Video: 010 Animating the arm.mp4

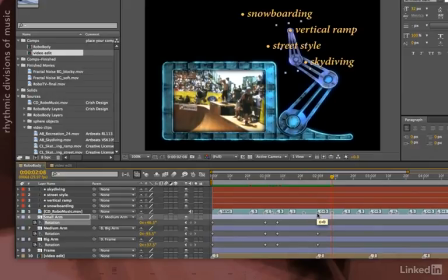254s
By the way, a lot of music is structured around factors of 2. So if my main chuggas are 30 frames or 1 second apart, I expect another subdivision to be 15 frames apart, and another subdivision to be 7.5 frames apart, between 7 and 8.
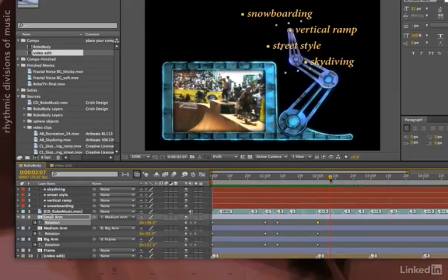272s
This timing worked out at 7. I've marked something at 8. You can see how this rhythm is playing out. I'll drag down my keyframe there.
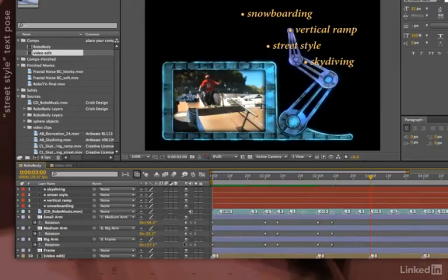284s
Go to 3 seconds and move into a new position to go ahead and point out my other title. Might need to fold up a little bit to get to this one. Yeah, I need to come up a little tighter there. And by the way, there is no one right solution to this.
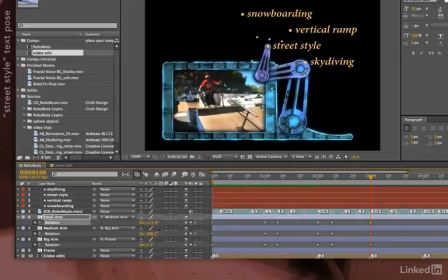302s
Every time I do this exercise myself, I come up with a slightly different solution, and that's okay. That's where creativity comes in. You have a bit of fun. In honor of keeping that small arm interesting, I'll make him rotate 360 forward again.
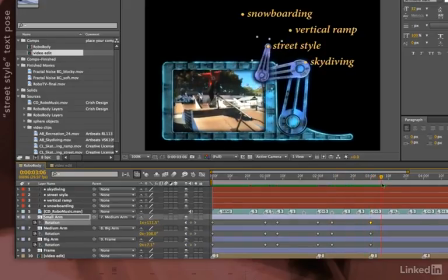320s
Let's see how that looks. Rotate and hit, that's fun. I'm going to go another 7 or 8 frames in time just to go ahead and keep the same spacing of my keyframes.
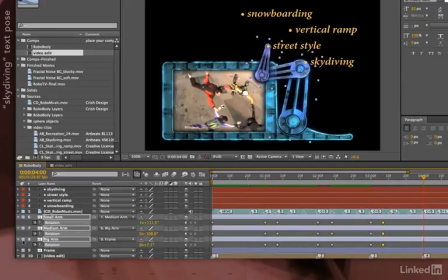329s
Mark those out, and finally go to 4 seconds and come up with another position for skydiving.
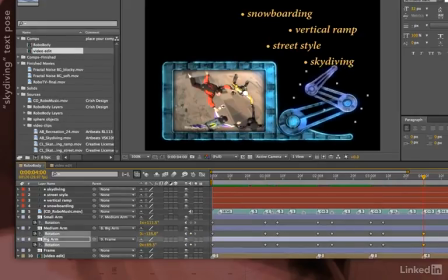336s
And let's go ahead and put the arm here. Maybe bend the medium piece down a little bit further and pull the small piece back. Okay, so I need to pull the large piece up. It's kind of a visual puzzle here to make this work. Here we go. I'll pull the medium arm down,
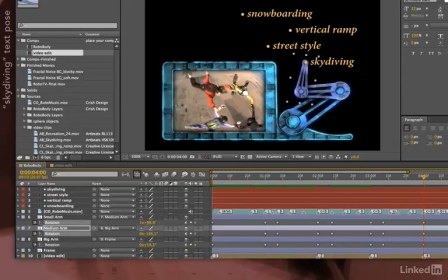354s
rotate the small arm over, and now I've got that text hit. And I've got a rhythm going here, so let's go ahead and rotate 360 degrees backwards for the small arm. So it does a little back flip to there. Next hit, 8 frames later, same rhythm going here.
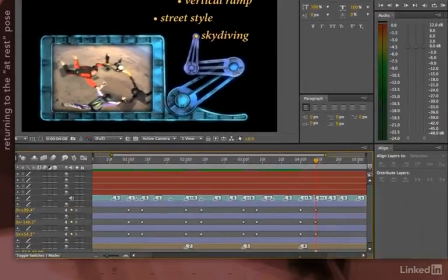374s
Add keyframes. And for the very end of my composition, I'm going to press minus to zoom back in time. I need to come at rest again, and maybe I'll come to rest at this last little rattle right here. Let's say that I want the arm to go back to its at-rest position where it started. That's very simple to do.
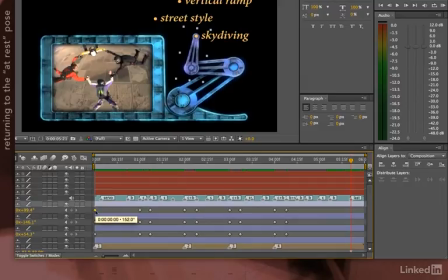391s
I'll select its starting keyframe, copy, and then immediately, with my time marker in place, do paste. And it'll paste the value I just copied to the current time. I'll do the same thing for this layer.
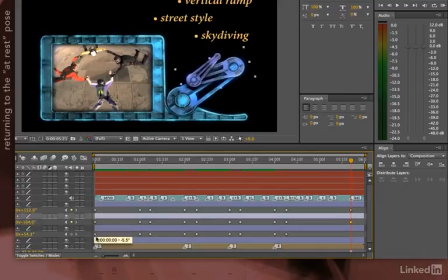406s
Select, copy, paste. Select, copy, paste.
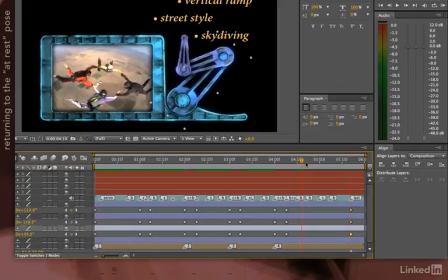411s
So now my arm will end up back at rest. And that's kind of a boring movement again, so let's have that fun little arm do one more twirl.
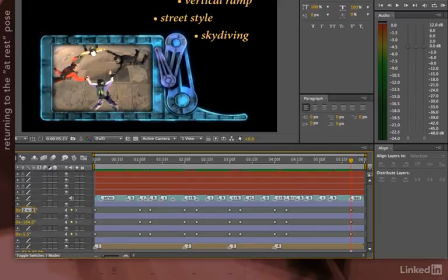422s
Plus 360. Rotate. Bang. Now let's RAM preview.
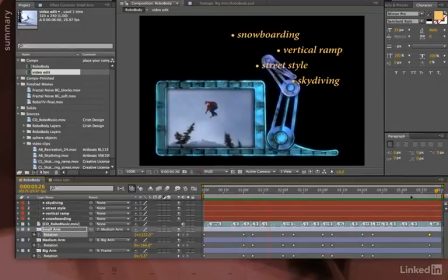That was kind of fun, wasn't it?
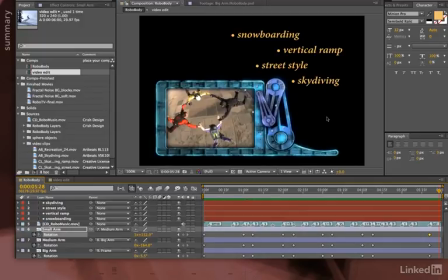445s
Now obviously there's a lot more you can do with this, and indeed in the Idea Corner chapter that comes next, I'll show you some tweaks I might make to this particular animation. But this gives you the basic idea of how to link together components of an arm, kind of mimicking maybe a human or not quite human chain,
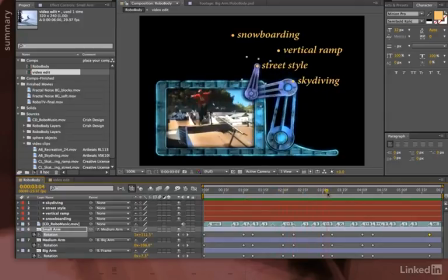461s
and then once they've been put together, animating them in a way to go ahead and create these complex movements that only require you doing some simple rotations.
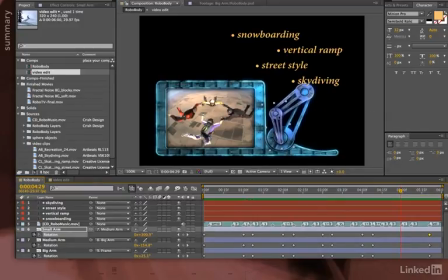469s
Notice that I did not have to animate the positions of any of these arms. They kept the same relationship to each other once I've set up my parenting chain.